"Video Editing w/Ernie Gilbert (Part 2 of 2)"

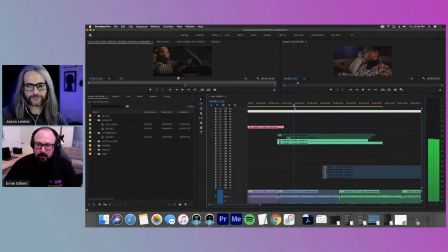(53:59)
Like the camera in this shot starts to move around here. Yeah. So I'll drop an ad edit, and like I can start to like kind of compare these things. So like in this shot, the camera starts to move there. In this shot, the camera's moving significantly earlier.
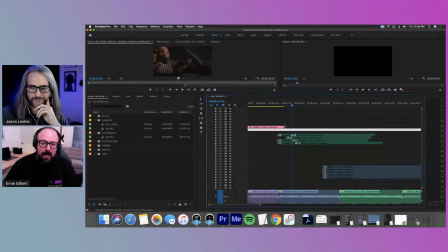(54:20)
This one's kind of in the middle. So what I can start to do now is I can start to say, okay, I know in one of these shots, I want to be cutting to this as the camera's starting to move. Right. I want to feel better. And so what I can do is I can play this back. I can say, I'll just do this way from here.
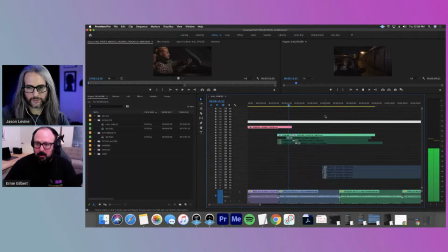So like that cut feels pretty good, right? Yeah. Go full screen again.
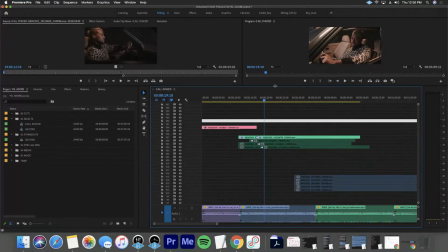(54:50)
Oh, I'm sorry. Let me make this bigger.
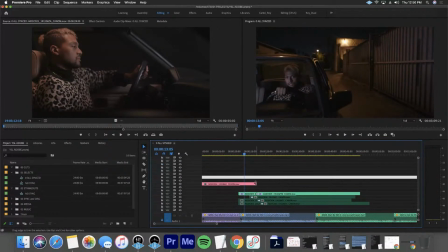(54:57)
So yeah, so that feels pretty cool. Maybe we want to be out of the practical driving sooner.
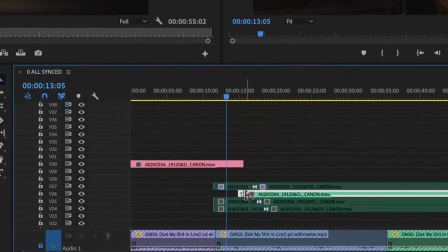(55:03)
So like this take, like I was showing, kind of offered a cut point that was a little bit sooner.
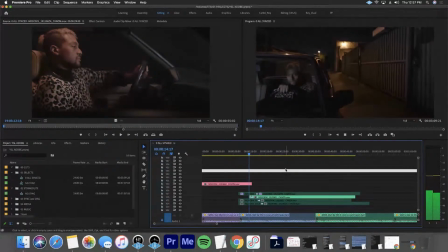(55:11) my shit online, yeah. If you want it, you can get it in my line, yeah.
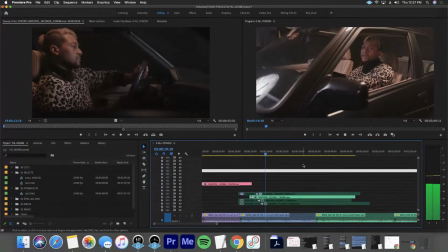(55:16) Play the game if you want.
It's a tie, So that's pretty cool. Yeah. I'm not mad about that.
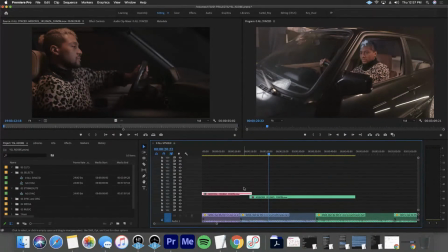(55:21)
So, again, just because we're flying through this, let's choose that one.
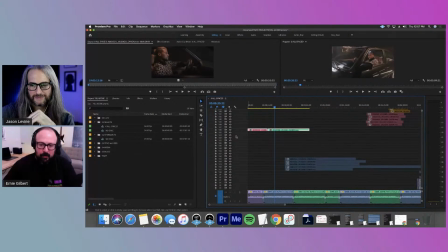(55:32)
And so this is the game, right? We're going to go through. Just see if enough time for questions. So I might fly through this a little bit, but basically, I'm making these choices. I'm comparing, my options because I've done the due diligence.
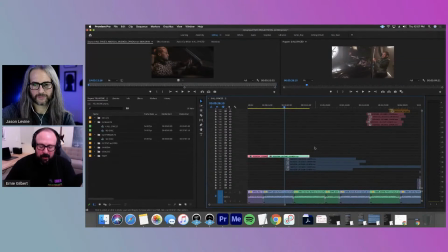(55:50)
I've got them all at my fingertips. Right. And I'm just, I'm trying to build out a version of this that's entertaining and intriguing. So this shot, again, kind of starts with him, and then we go in the back seat. We have the light change gag.
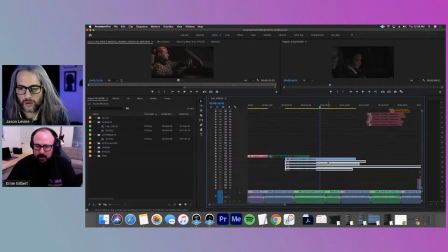(56:08)
And let's just say we're going to use that last take. Yeah, that feels.
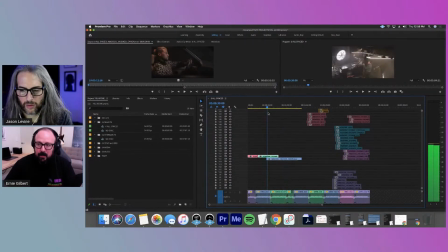(56:14)
And so again, this shot, how far out do we want to go? We did the action on set where we had this person come in and hand some water bottles,
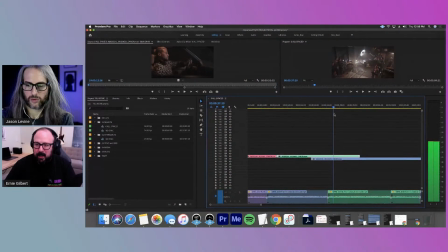(56:26)
but maybe that shot's dead by then. Maybe it really just needs to go to here before that person comes in.
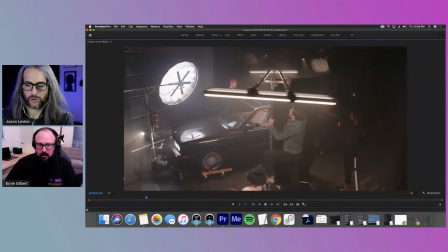(56:38)
Yeah.
No, it hurts when you hear me tell a lie. Yeah. Just a reboot, so put that shit aside.
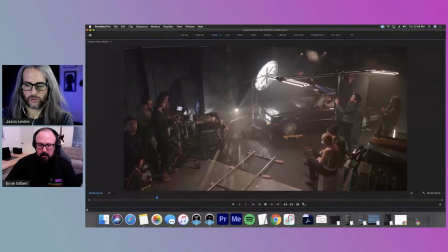(56:45) Yeah. If you push me away, I might fall off a cliff. I might fall out your life.
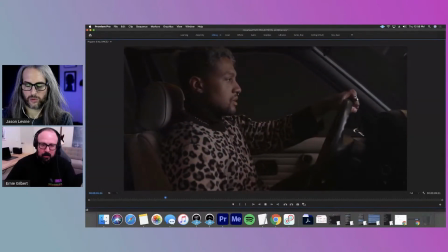(56:49) Maybe get into lift until another guy's house. They'll love you better.
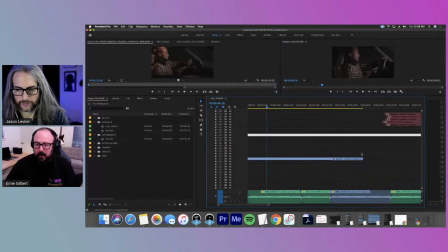(56:54) I'm trying to tell you the truth. That's why I wrote you this letter.
Cool. So I know for a fact that because we did this on the actual edit of the song, this camera move past this seat kind
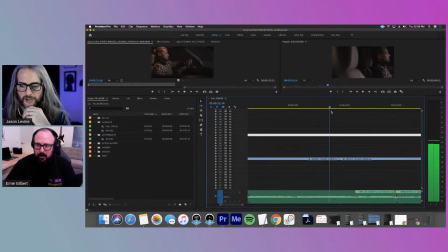(57:14)
of slows things down a little bit, right? Because maybe we want to get into this space a little bit quicker. There's some fun places you can kind of start to,
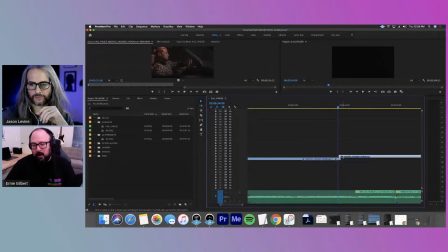(57:28)
because the screen goes totally black. I think in the actual edit we used a different take where it was a little bit different. Mm-hmm. We can actually pull out, like I'm pulling out. This is just little things you learn.
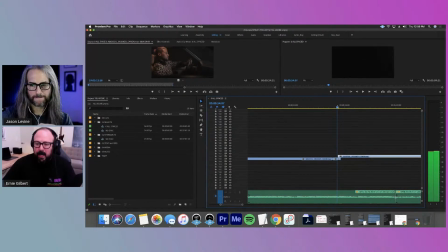(57:41)
This is 7 frames, so almost a third of a second. Right. By cutting on when this goes totally dark,
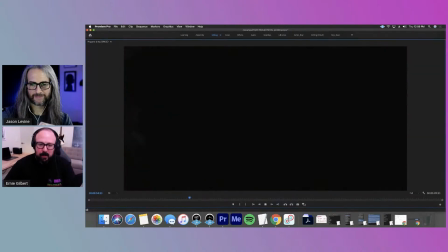(57:52)
we can make this look like a seamless. Nice.
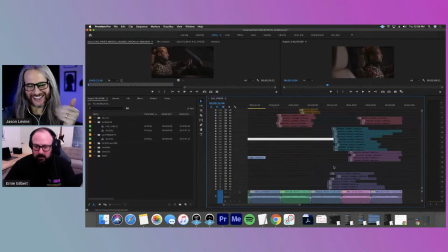(58:02)
Little tricks right there, but that's so cool. I mean, it really feels so organic too.